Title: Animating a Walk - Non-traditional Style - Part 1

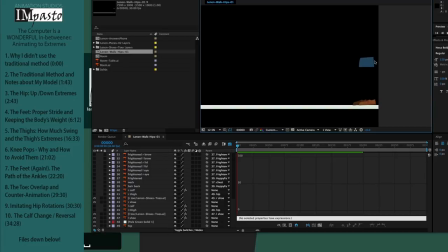So I'm going to have my walk a bit slower, 2 steps every 32 frames, a little bit slower than a second per walk cycle. If 2 steps happen every 32 frames, and I'm right that she can go across in 8 steps, that means that she'll get all the way across the stage in, let's see, 32 times 4,
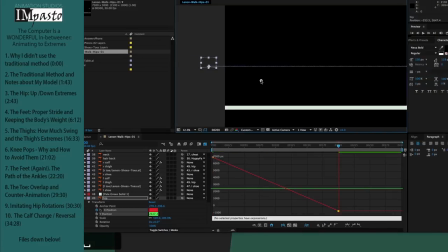so about 130 frames. Earlier when I was doing this, I tried at 200 frames, which ended up being too slow, but let's start there anyway.
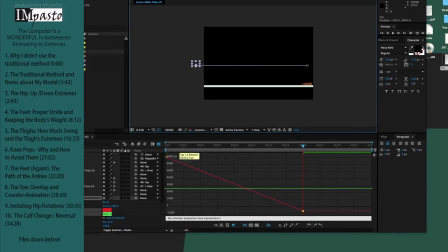There's no slowing down or speeding up as she walks across, just a constant rate across the stage, so making her rate faster or slower is going to be easy.
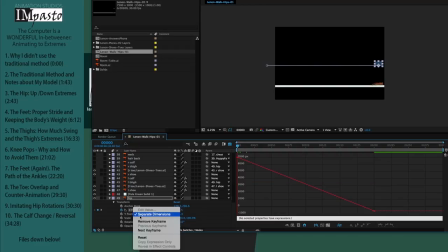Now I concentrate on the y-axis, the up and down movement. With the Y, I want to start Lennon in an up position, so I raise the hip slightly upward. Incidentally, I've turned off all but the hip and the feet. This helps me focus on what I want to see, which is how the legs are operating.
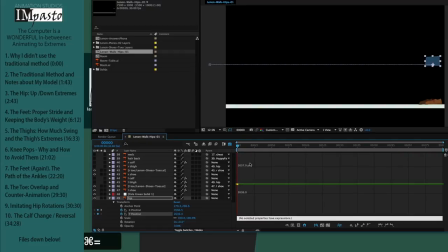If I start with an up pose, my next extreme will be the down pose. Since I'm running two steps every 32 frames, and each step has four poses, that means I've got to accomplish eight poses every 32 frames. So each pose will be four frames. From up, I go four frames to contact, and then another four frames to down.
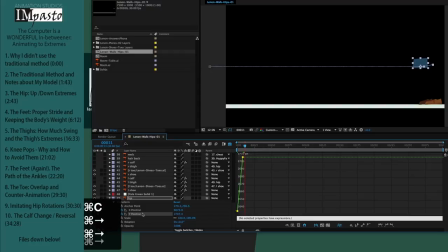Then I set a keyframe on that down. Then I'm set. Every eight frames, a new extreme. Copy, paste, go eight frames, repeat, until she's all the way across the stage. It doesn't matter if she keeps going up and down even outside the stage. No one's going to see that. But I don't want her just going up and down in linear time, no weight given to the various poses.
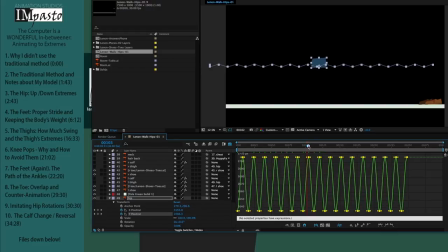So I'll create eases to pad the way between the ups and the downs, or just press F9 in After Effects.
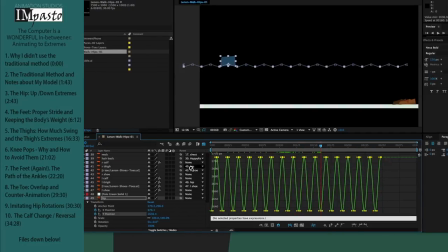Now I want to consider gravity, and that gravity is going to make her come down faster and stay down longer. So I stretch these tangents out at each of the down positions. This makes her have to work harder to get back up, and she's going to drop down a bit more easily.
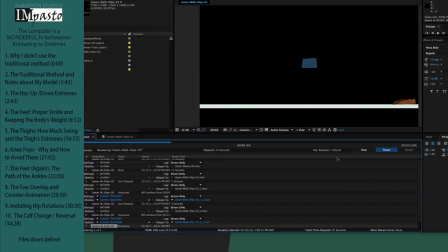Let's take a look. Yes, the basic kind of movement I want. And I'll stop and save this composition as hip, knowing that I can change this as I go.
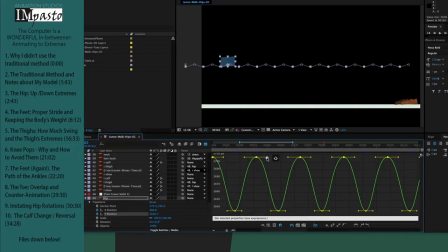As I do each step, I'll save the composition there, so that you can modify my animation or start at any point you want.
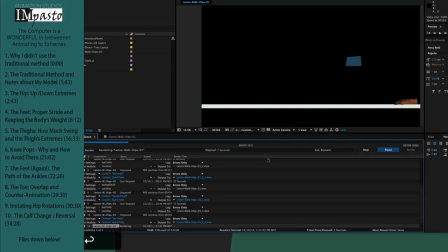We're spending so much time on that root, the hip, because the more accurately we get the root working, the better the rest of our work is.
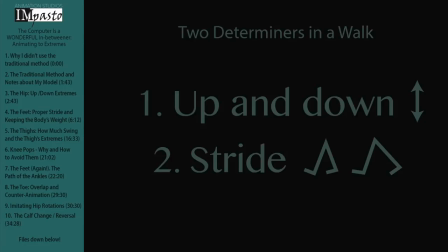Now I want to consider the feet. Now there are two big determiners in how a walk feels. One we've just dealt with, the up and down movement. A happy walk has more distance and more pronouncement between up and down. The other factor is the stride and speed of the walk, which are linked together. Obviously, if a character is walking quickly, he has to spread his legs more to keep up.
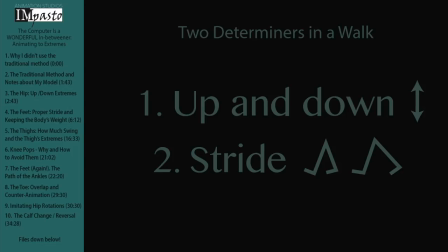I learned about walks from my first mentor at Animation Mentor, a Pixar employee who had worked on Up. He mentioned how much walking there is in the movie Up and how much he learned from it. In fact, I had an extended debate with another student at that time when I was first thinking about a method for doing the walk in this manner, and now I've got that fully developed.
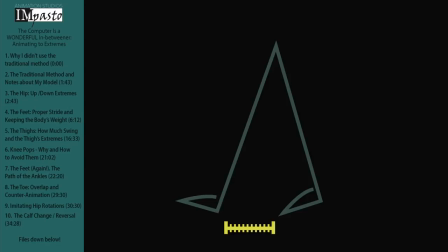Here we're going with the standard walk, and in a standard walk, the distance between each step is not that great. You might see the length of one person's foot between each step, sometimes a bit more or a bit less, but a standard walk will be about that distance. We'll use that knowledge as our guide.
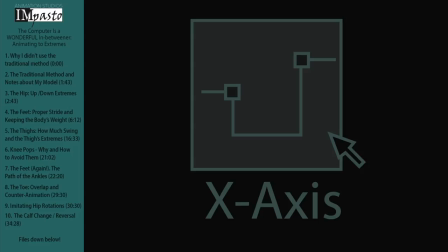We're also going to only move the feet on the x-axis, and we're going to use blocked interpolation between keys, which means that the foot will not move at all until the next keyframe. This will help us to see whether the foot is catching the weight of the body.
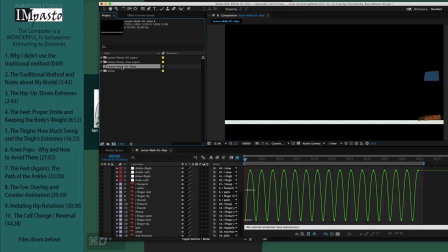So I'm going to make a copy of this for the feet.
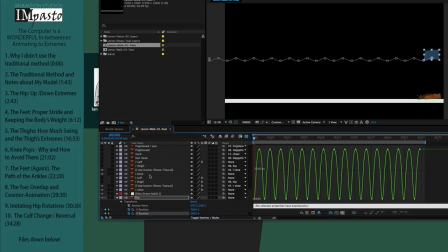Now the foot extremes are going to be down when the foot is behind the body and on the contact when the foot is in front of the body. So that means that in a 16 frame step, the foot is up for 12 of those frames.
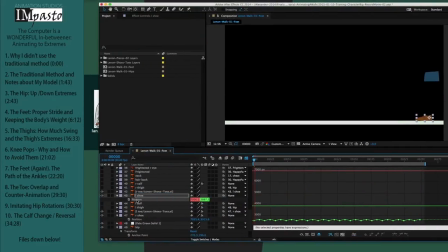So what I'm going to do for the foot, separate dimensions. I'm going to go to that part of the animation that is contact.
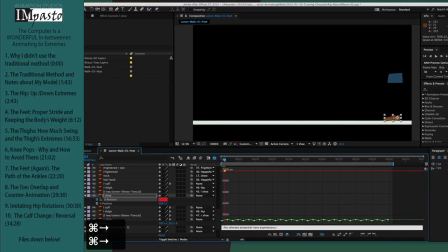And I'm going to set that foot where I want it, which is about a foot's distance in front of the other foot. Then the next time that foot's going to move,
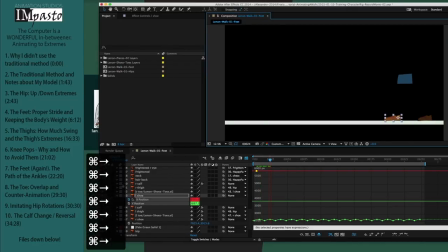is the down.